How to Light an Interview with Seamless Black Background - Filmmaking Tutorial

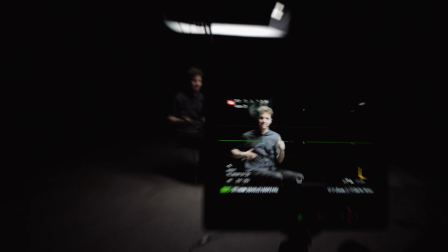0s
Yeah man that's the look right there. Looks good.
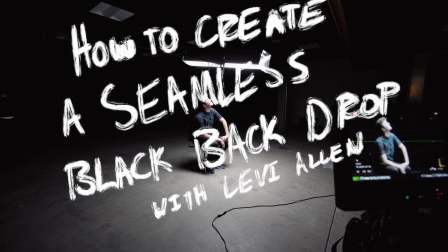5s
What a good setup. I'm really happy with this lighting setup. This is the first time I've kind of done like a more stylized look in a lit interview type setup.
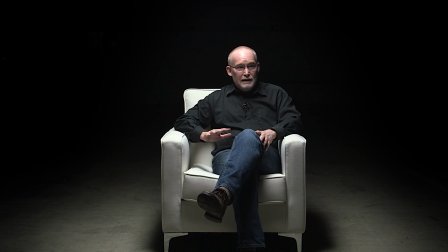20s
I'm really happy with how it turned out.
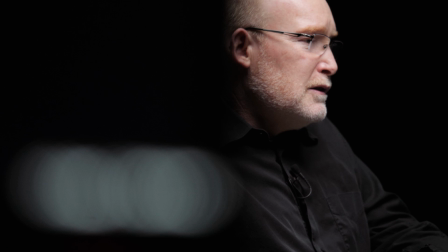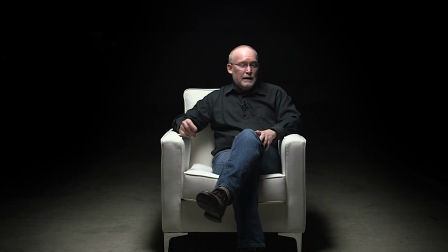31s
Hey friend, Levi Allen here and today I'm gonna walk you through how to achieve this
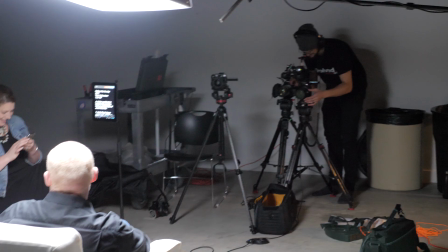37s
seamless black background look on a budget with a single source of lighting.
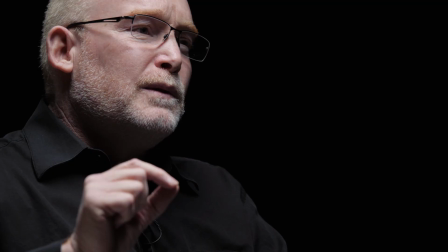42s
I used this on a shoot recently and I was really happy with the results.
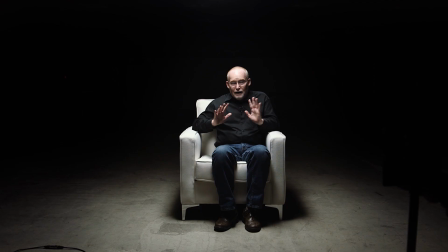46s
We went fairly stylized with the look with contrasty shadows but you can definitely
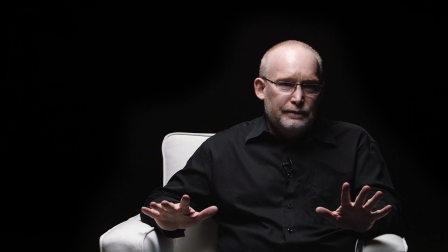51s
dial this back a bit and achieve something really nice for your next talking head video.
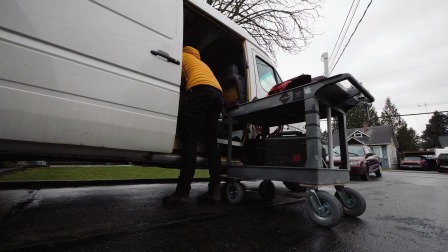57s
Today I'm going to take you along on our shoot and hopefully give you some really practical tips on how you can achieve this yourself.
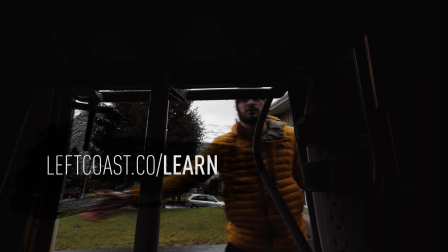62s
You can also sign up to make sure you don't miss these free education videos from me in the future and other blog posts and tutorials I've put out.
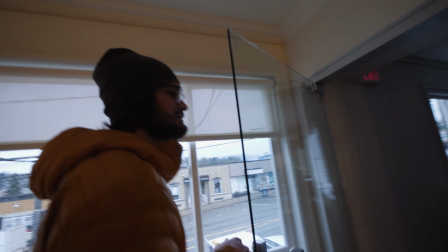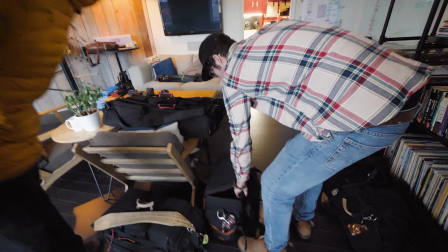76s
Hey guys, you're on the vlog. Always good to be on the vlog.
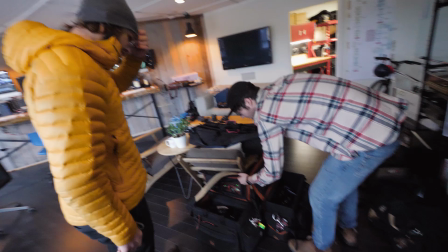81s
Yeah, that's actually perfect. That's the cool thing about lending gear to friends.
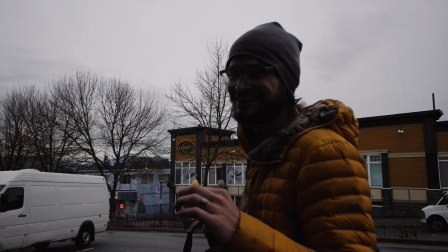86s
If you lend your gear to friends, they lend their gear to you.
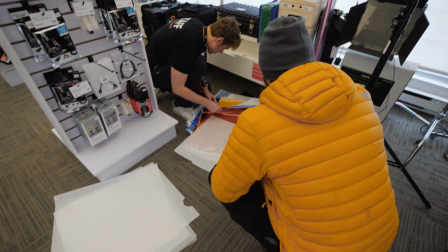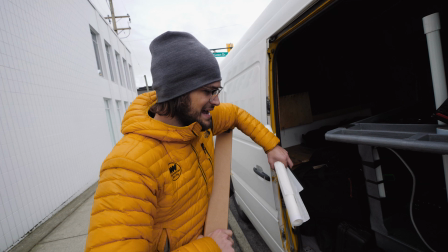96s
Spending all the money, quickly bought some last minute light stands and diffusions.
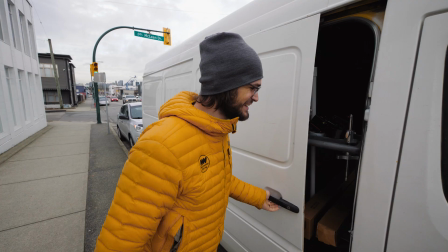103s
It's tempting to buy everything in that store. So many nice things.
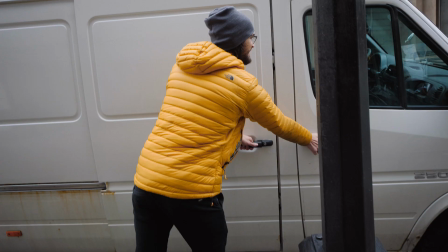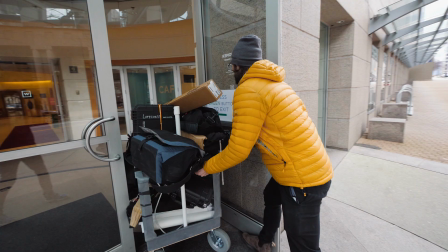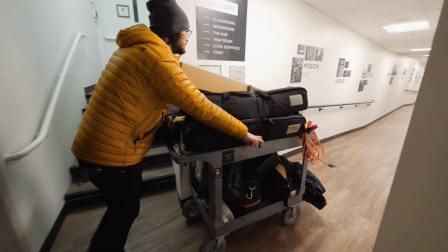120s
You can accomplish this look without actually needing a black backdrop or black fabric.
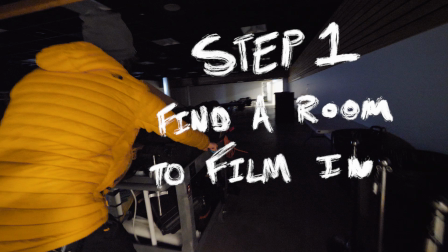125s
The key to pulling off this look is finding a room that's spacious where you can control the lighting.
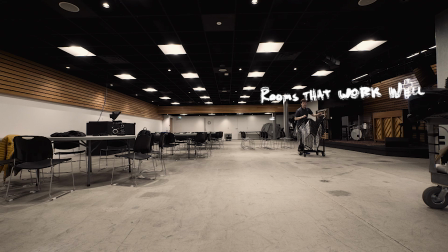130s
It doesn't matter what color the walls are. You just want to be able to control the lighting that's happening in the room and reduce any reflections.
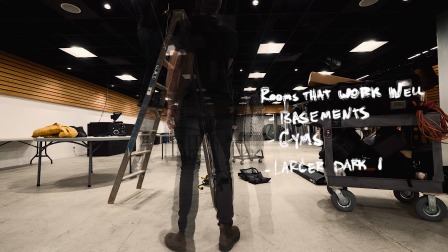137s
Rooms that might work well for this are basement rooms and houses, basketball gyms without windows, basically just any slightly larger space where you can turn all the lights off and mask out any windows. Right on, so this is the space we're filming in here today. It's a nice big room. Yeah right now the things that we're looking after is just kind of making sure all the light sources are gonna be able to be turned off. There's a few rooms that kind of go off this room just making sure all those light bulbs are off.
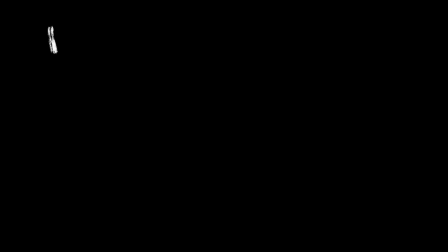165s
So let's uh let's get this thing setup.
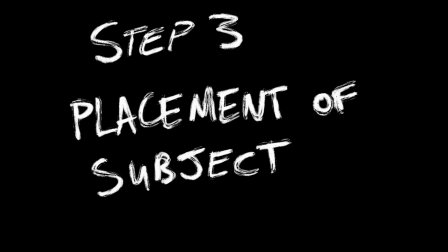171s
Step three, placement of the subject.
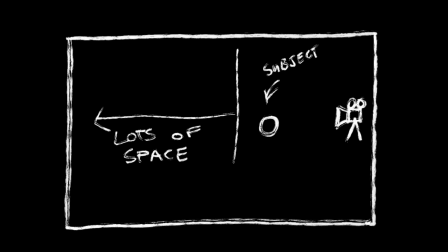173s
You want to bring the person you're going to be shooting, the interview chair they're sitting on, as far to one side of the room as possible, where you can still get an angle that you're happy with.
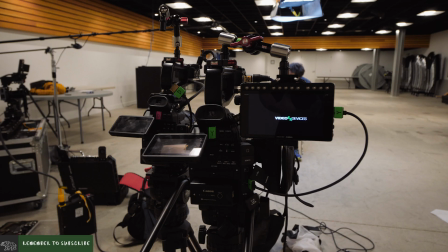182s
You want as much space in between the subject that you're shooting and the walls behind them as possible, because that's what really helps sell the seamless look.
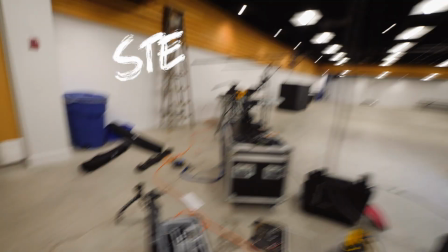191s
Step four, this is where you get to set up the lighting. This is the exciting part where it sort of all starts to come together.
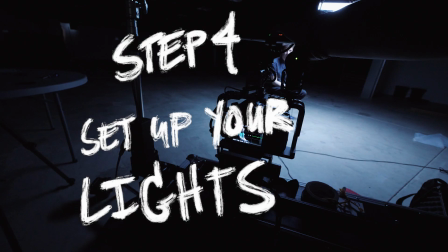197s
What you're trying to do is just have light fall on the subject so that way when you point your camera at the subject the background doesn't have any light on it and
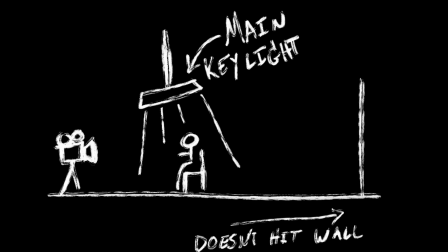205s
therefore is black how we achieve this is we put the light source directly above our talent we managed to borrow a kino four bank this is a really nice source of soft light already so we basically just put this directly on top of the subject facing down at a slight
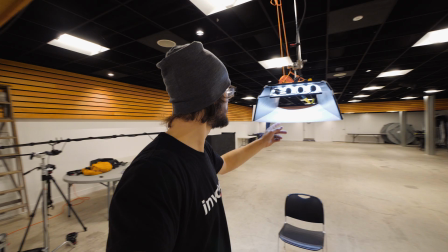221s
angle we then taped some diffusion to the outside barn doors of the Kino and this gave us an even softer spill on the light.
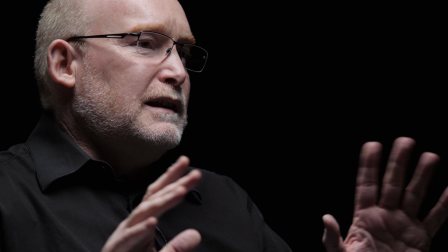230s
Now the key here is we put the Kino directly above our subject so it has this nice fall off on the floor and doesn't reach the walls behind.
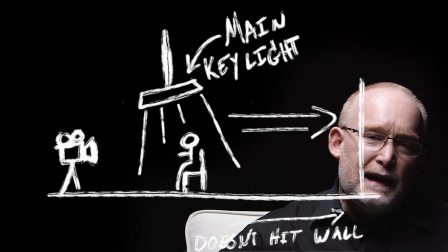239s
We wanted stylized shadows on the face that are pretty contrasty.